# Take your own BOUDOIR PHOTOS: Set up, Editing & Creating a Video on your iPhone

I'm going to show you how I use CapCut, which is free, and Epidemic Sound, which I do pay for, to put this whole thing together and put together a beautiful little video/picture montage.
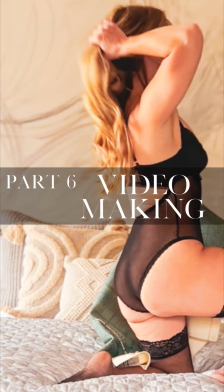(4:15)
This is part 6. We're going to make the video and I'll show you the finished product. Why not make an awesome video to share?
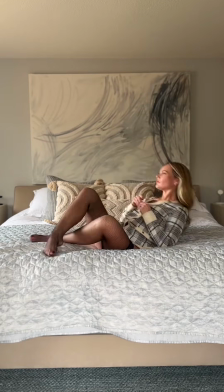(4:21)
You recorded the raw footage. Now let's polish it up. I use CapCut. It's a free app for video editing.
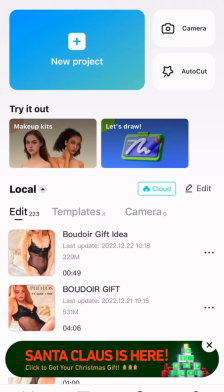(4:27)
If you use TikTok, then you will be familiar with many of those tools. First, start a new project.
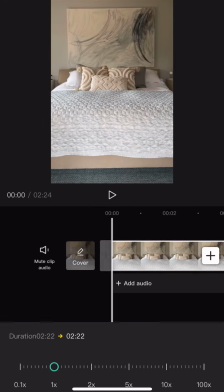(4:32)
Add your raw footage. I changed the speed to half speed. In my opinion, it looks better slowed down.
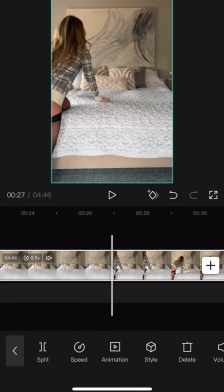(4:38)
Remove the sound from the clip. I then move through the footage, splitting where I see changes in position.
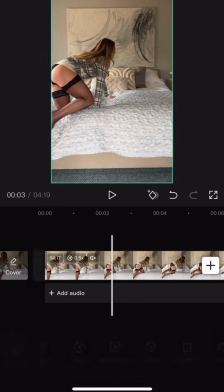(4:44)
I'm always aiming for a 60-second or less video so it can be repurposed across all of my social media platforms.
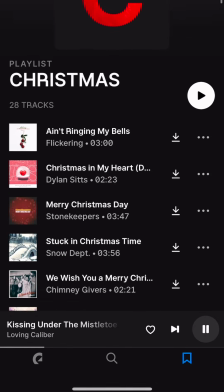(4:51)
Time for music. I open up Epidemic Sound. I pay for a commercial license so I can use the music from their libraries and publish across the internet.
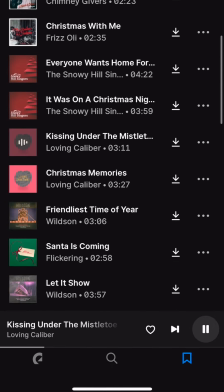(4:59)
This is a Christmas gift, so I look for a Christmas song. In Epidemic, you can build playlists.
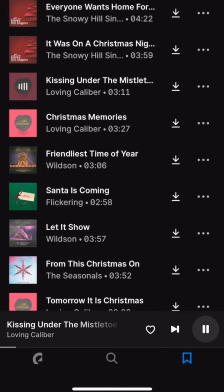(5:03)
I have a Christmas list ready to go. I find my chosen song and export it over to CapCut.
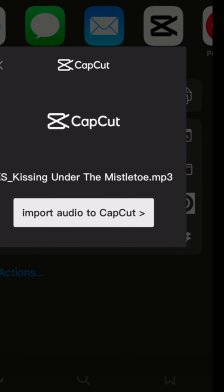(5:08)
Your CapCut project needs to be open for the transfer. I look at the song and adjust for where I want it to end.
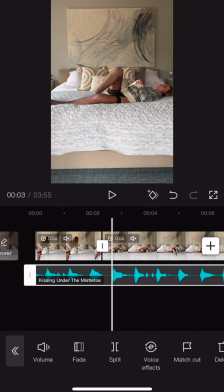(5:15)
Now I go back to all of my pieces of footage and I adjust them to the beat of the music. You can see this in the audio track spikes. As I adjust the timing of the clips, I will pop the footage in and out to give interest.
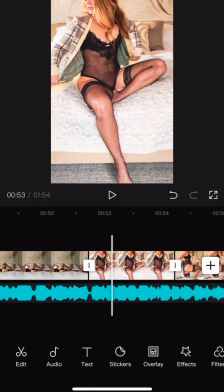(5:28)
I add the photos we edited from the footage as a montage at the end. I typically time these as half-second increments,
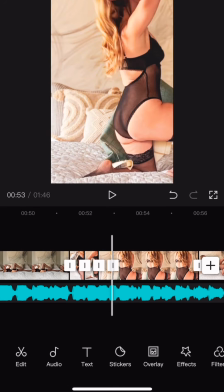(5:34)
but it depends on how many photos and space I have as I try to fit into the music and my goal for 60 seconds or less.
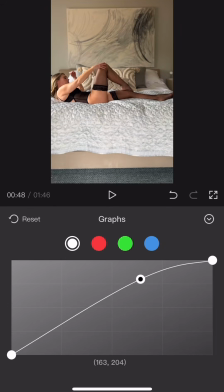(5:42)
After this, I adjust the lighting. They have a great tool called Graph where you can easily make an S-curve with the highlights and the shadows.
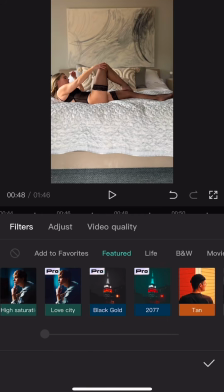(5:49)
I don't typically use a filter, but for this project, I wanted it to feel more moody, so I used the gray and orange filter.
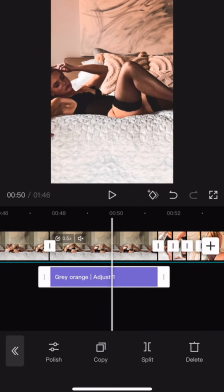(5:55)
This filter is actually a pro filter, so you do need to pay for CapCut Pro to use this specific filter.
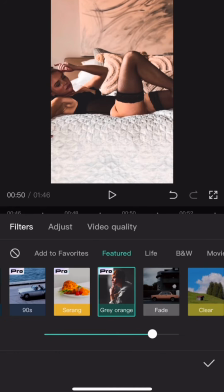(6:02)
In CapCut's free version, they also have many filters to choose from as well as music.
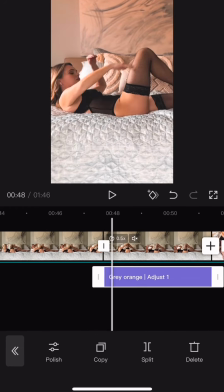(6:06)
So you don't need to upgrade to Pro in order to use music or special filters, but I just like this one a lot.
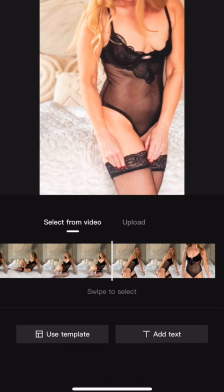(6:13)
You can add a text overlay. You can pick a frame in the footage to make the cover.
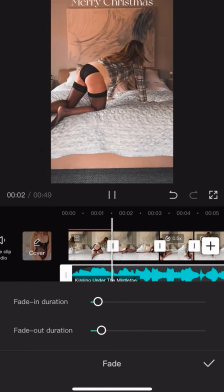(6:17)
Make sure at the end to remove the CapCut icon. This is automatically added to every project, but you can remove it even in the free version. Now export your project. This will be added to your Photos app. Okay, let's go watch it.
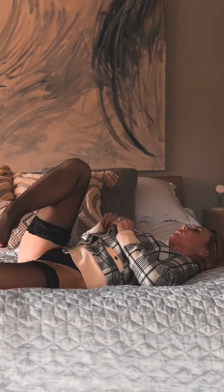(6:32) Let's go outside, the snow is falling down and every child is having so much fun.
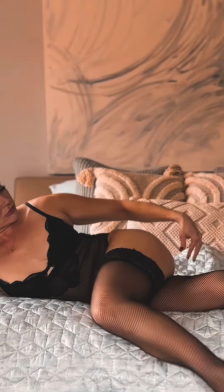(6:39) The snowman is twice the size as me with a smile as quirky as mine.
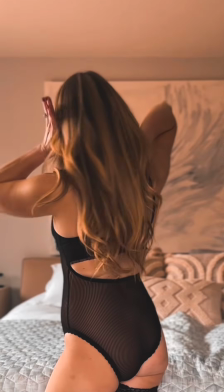(6:44) We're holding hands to keep each other warm while we stand and watch a choir performing all the Christmas songs that we love.
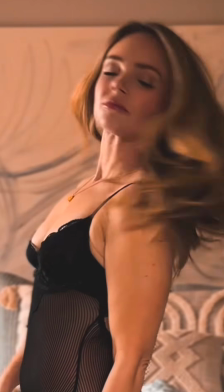(6:53) Yeah, all the Christmas songs that we love.
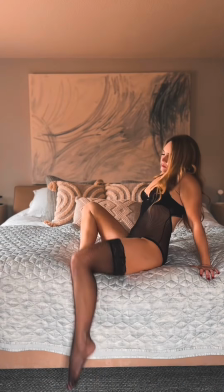(6:57) And in a while we're gonna go inside and drink our chocolate by the fire.
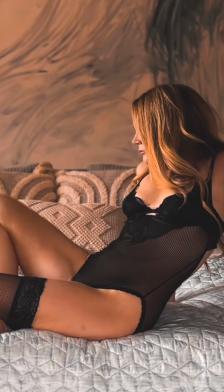(7:03) 'Cause all I want is to spend this day with you.
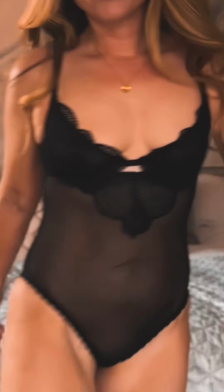(7:08) Let me give you a Christmas, a moment we'll fill with love and joy.
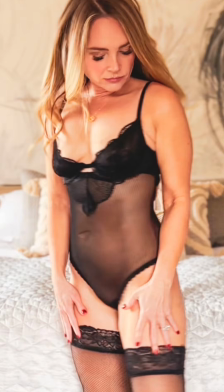(7:15) So beautiful, kissing on a mistletoe, baby, with you.
I do realize that I used making a boudoir Christmas gift as the media for this series, but I hope you realize that what I've shared can be applied to really anything, and I seriously use my phone to do so much editing now. I hope this has been truly helpful. I will include all of these steps in the description of this video, as well as links to Epidemic and CapCut. Merry Christmas, you guys. You make my life so filled with love, and I appreciate you guys so much.
La da da da, oh oh oh.
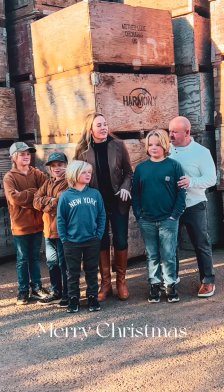(7:47) La da da da, oh oh oh. La da da da, making our Christmas memories.